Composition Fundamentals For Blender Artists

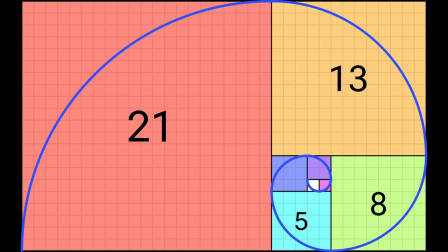[4:02]
And some artists have convinced themselves that this is like some magical
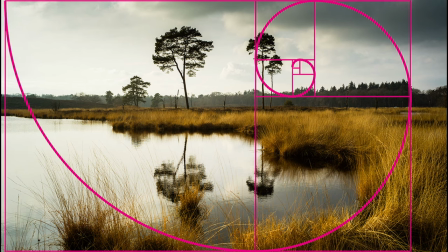[4:07]
sequence that if you apply the spiral to things then you get a great composition and a lot of the times as far as i'm concerned it's bullshit they just cheat they take this composition and they apply it over like one part
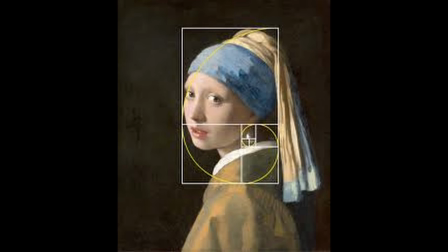[4:20]
of a picture and they're like oh see how well that works i think it's a load of bollocks i think you could take a picture of anything it could be like a trash can or a picture of a cat's butt in fact Let's try that. Cat's butthole cartoon. This is gonna get me on a list.
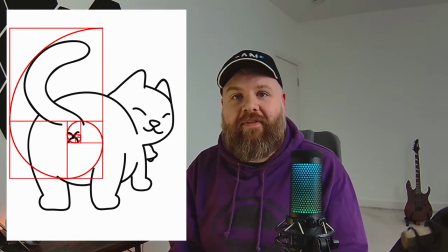[4:45]
Yeah see it works. What a great composition. So I think it's a load of crap. If you look at this I can't help but notice that the big section is almost exactly two thirds every time.
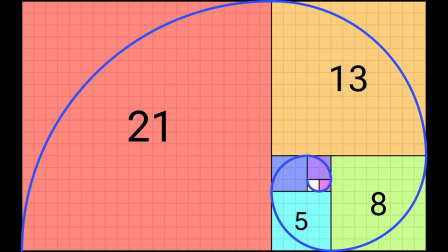[4:59]
So if you split this into a third and then you split that into a third and you split that into a third you get this Fibonacci tile thing pretty much it's just the rule of thirds but you should know about it anyway. Symmetry is something you want to be very careful of when you're working on any sort of composition. Symmetry almost always looks artificial it's very rare that you see anything in nature that's perfectly balanced on either side it can be a very powerful tool if you're trying to make something look very distinctive.
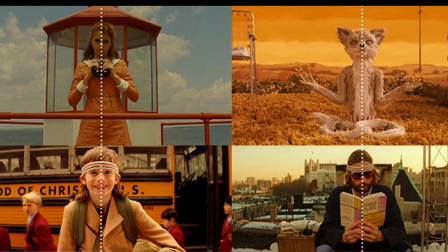[5:29]
Wes Anderson is one of those directors that has an incredibly distinctive style and you'll notice that he constantly uses symmetry and things
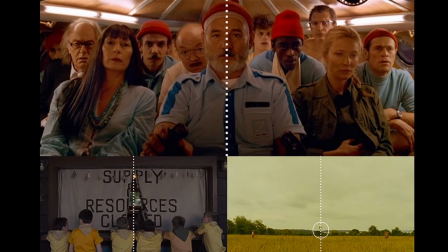[5:37]
being framed in the middle of the shot when he's working on his projects but a lot of the time what it does is it gives you kind of an unsettling feeling
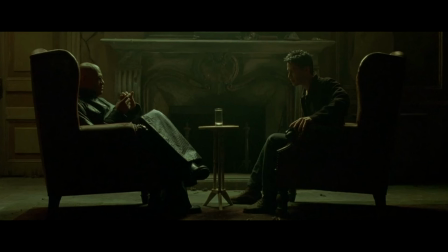[5:45]
if you ever try to make something look creepy or artificial making
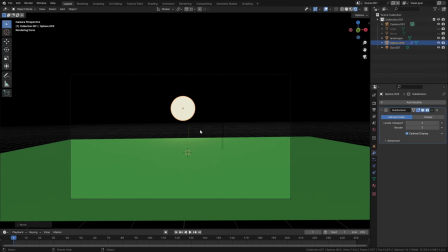[5:50]
everything symmetrical is a really good way of going about it so something that you want to almost always avoid is kissing and a similar idea which sometimes gets called parallax kissing or false parallax.
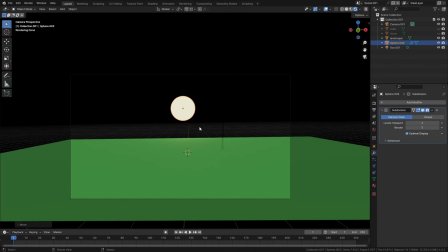[6:04]
Kissing is basically when you have two objects in 3D space that aren't actually touching each other but they're lined up in such a way that it looks like they are. Imagine this is the sun and this is a landscape. The last thing that you would want to have in a composition is the two objects to be lined up like this because when you look at this
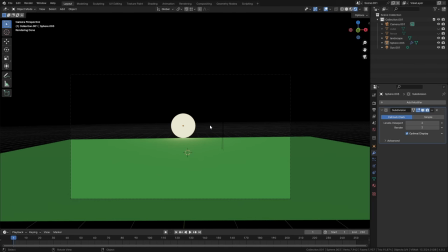[6:22]
at a glance this looks like the sun is now resting on the earth and it's very weird now obviously most of the time you're going to know that the sun isn't resting on the earth but if these are just two objects in 3d space that uh might be resting on each other it can be
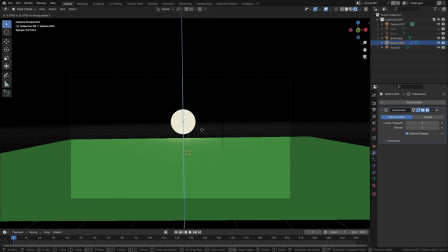[6:36]
sometimes just hard to read what i would almost always do is move this either up slightly or make sure that it's overlapping in such a way they definitely aren't shown so the other thing that i was talking about there is if we imagine we have say like a fence or something like this
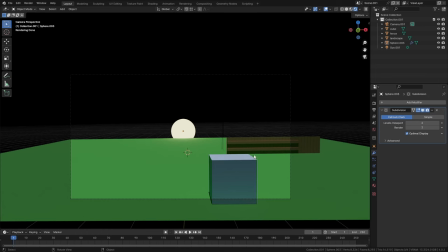[6:52]
or a cube you can probably see the problem here straight away all the parallel lines here are sort of converging at the exact same
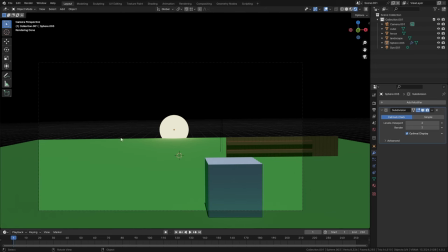[7:01]
point so the top of this fence and the the horizon here are lined up perfectly which just looks really strange whereas if I move that back just slightly now it's much easier to read that okay this is a fence
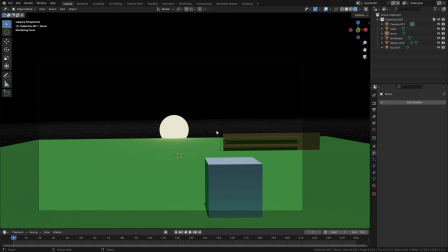[7:16]
and it's not lying on the earth because we can see there's a bit of sky behind it. Same thing here. If we have this lined up to the edge of there, it almost looks like this is a part of this. Whereas if we just move it away slightly or overlap them, it's just much easier to read what's going on. It's also important to have a good sense of balance in a composition. You don't want to have a scenario where you have way too many things to look at in one part of the screen and nothing going on in the rest of the screen. The only time you can get away with that usually is if there's basically only one object, such as a person, in the composition.
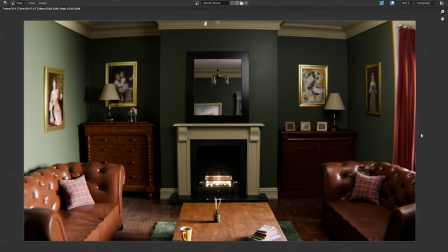[7:51]
For example, this scene which I made earlier I think has a pretty nice balance to it. It's obviously a fairly symmetrical composition, but it has roughly the same amount of things to look at on either side of the screen. Whereas if we move some of these objects and delete some others,
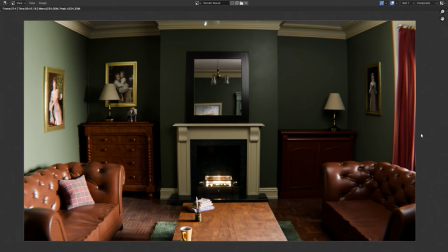[8:06]
so everything is only on the left-hand side of the screen, this is much less comfortable to look at.
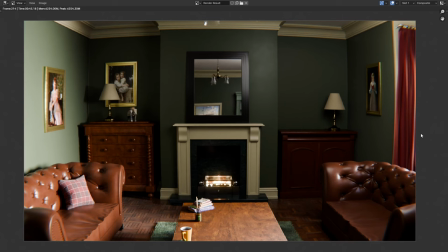[8:12]
Your eyes just constantly wander over to the left side of the image, and every time you look at the right-hand side of the image, you get bored. Whereas once again, if we look at the original, now it's a much nicer balance.
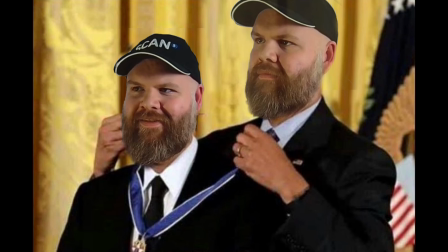[8:24]
This video is sponsored by me and my interior masterclass training course for Blender.
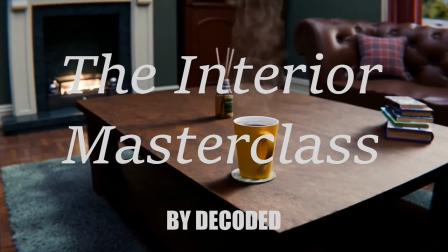[8:29]
Over seven and a half hours of video, I'll take you step-by-step through my entire process for creating this realistic interior scene.
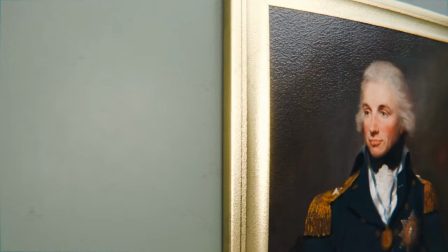[8:36]
If you're interested in creating beautiful environments, or you just want to level up your Blender skills in general, this course is a great place for you to start.
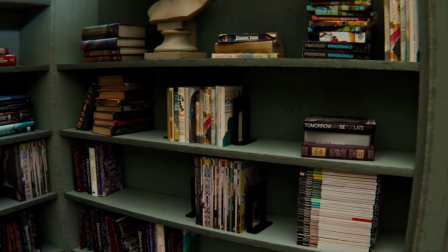[8:44]
As long as you've got a basic knowledge of Blender, it's beginner friendly but it's especially helpful to intermediate users who want to take their Blender artwork to the next level.
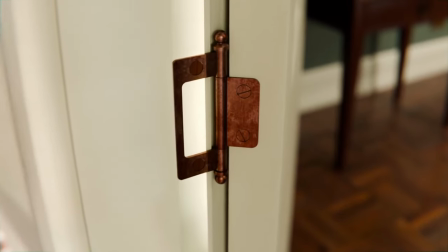[8:54]
It comes with a large pack of useful interior assets such as light switches and door handles.
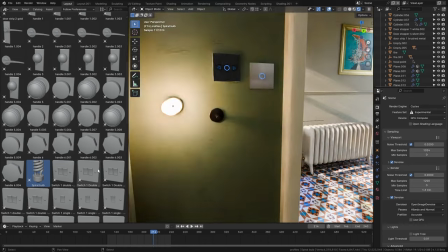[8:59]
I'm currently working on a new module for this course covering the creation of an entirely different room.
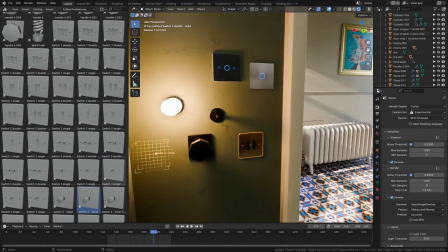[9:05]
If you have the interior masterclass already you'll gain access to that shortly. Check out the link in the description to pick up your copy of the interior masterclass today.
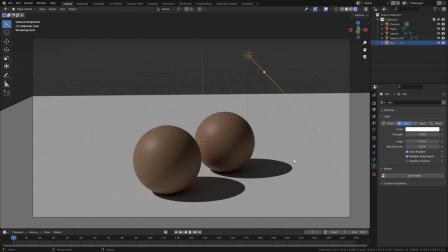[9:14]
Now this next tip kind of goes a little bit with the point I made earlier about balance. I'm not sure exactly what to call this. I suppose you could call it like the rule of three or something. But generally speaking you want to avoid giving two objects in your scene or two different features equal amounts of weight.
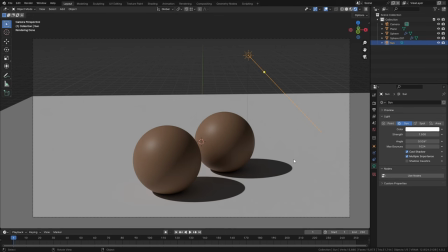[9:32]
What I mean by weight is sort of visual importance. Like I have these two spheres here. They're the same colour, they're almost identical in position one of them's slightly closer to the camera than the other one but apart from that it's just a very boring thing to look at you don't really know which one of these phases you're supposed to pay attention to but if we just duplicate one
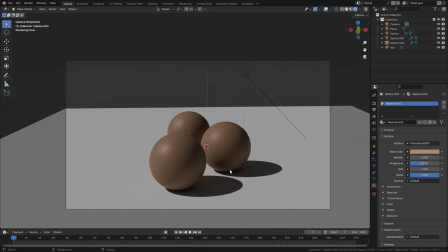[9:51]
of these and put it in the background all of a sudden at least I think that makes for much more visual interest I don't really know why that is exactly but your eyes now kind of automatically sort of follow through the pack and it actually gives you something to do it gives you
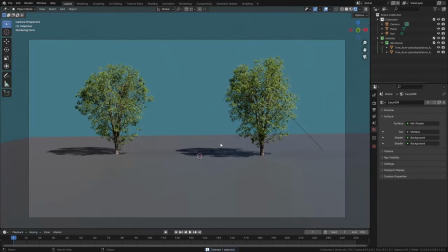[10:06]
something kind of to look at so here's another example of the same thing i have two trees here in theory this should be an okay canvas it's symmetrical the trees line up with the rule of thirds roughly but there's something about which is just very very boring right but if we take one
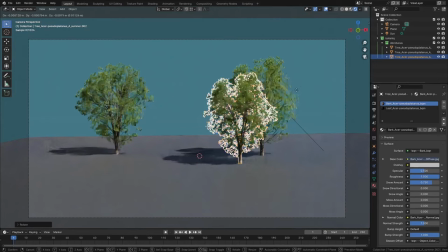[10:23]
of these trees and duplicate it keep it kind of next to the other one but move it to say here i think instantly that's just a more interesting image to look at i don't know why that is because it's basically the same thing which is adding that one extra tree and kind of breaking up the symmetry and redefining the balance just makes it work better.
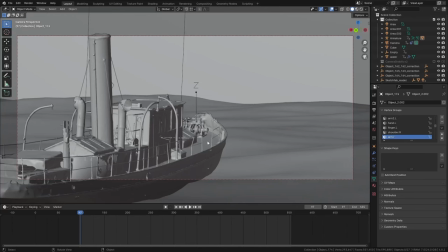[10:43]
Earlier in the video I talked about the importance of making points of visual interest in the scene where the viewers can look and where you're basically instructing the viewers to look. While the actual placement of those points is important there are other tricks that we have as artists that we can use to draw the viewers eyes to
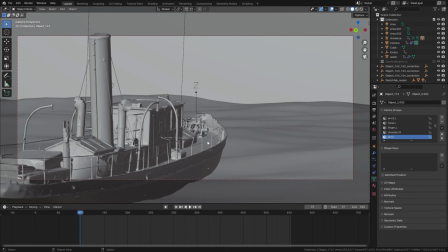[11:01]
a specific place one of my favorite tips for that is to use depth I use this all the time anyone who's watched my videos will know that I use volumetrics a lot and there's a good reason for that now you might recognize this shot if you do watch this channel I made
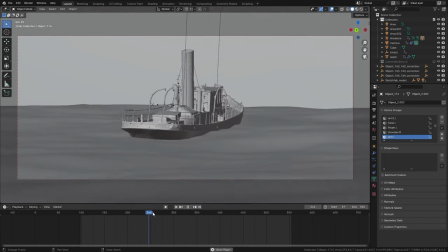[11:15]
a Godzilla short movie I think about a year ago and it opens up with this shot where you have this little boat and it dissipates in the
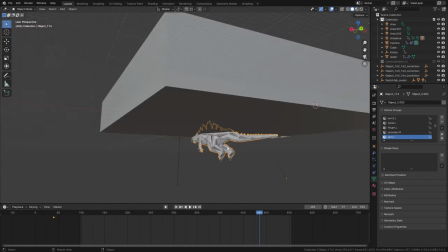[11:22]
background and it's replaced by Godzilla's fins sticking out the water this looks quite ridiculous by the way if you watch i didn't animate this at all
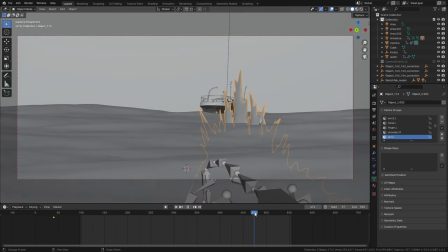[11:30]
so um yeah this shouldn't work as a composition because the two elements that you want to look at in the scene are overlapping each other but because
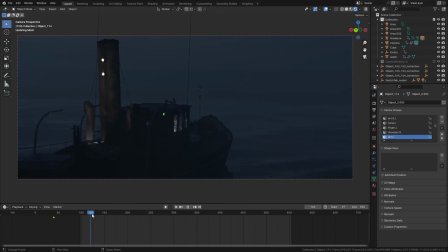[11:39]
i used really heavy volumetrics for this shot the board is obviously the thing that first draws your eye it disappears right
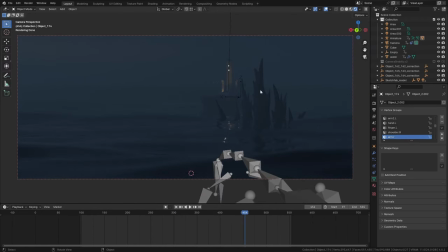[11:47]
on the rule of thirds by the way disappears on the rule of thirds and then the new high contrast part of the scene that pops into place is Godzilla. Now you can barely see the boat at all and you're basically forced to look at these spines, fins, whatever you want to call them.
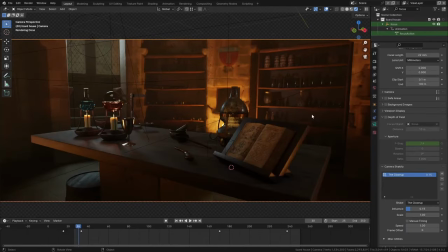[12:04]
Another good way to draw the viewer's eyes to specific areas is to use focus and depth of field. In Blender we can very easily change the aperture of the camera to make something in particular in focus.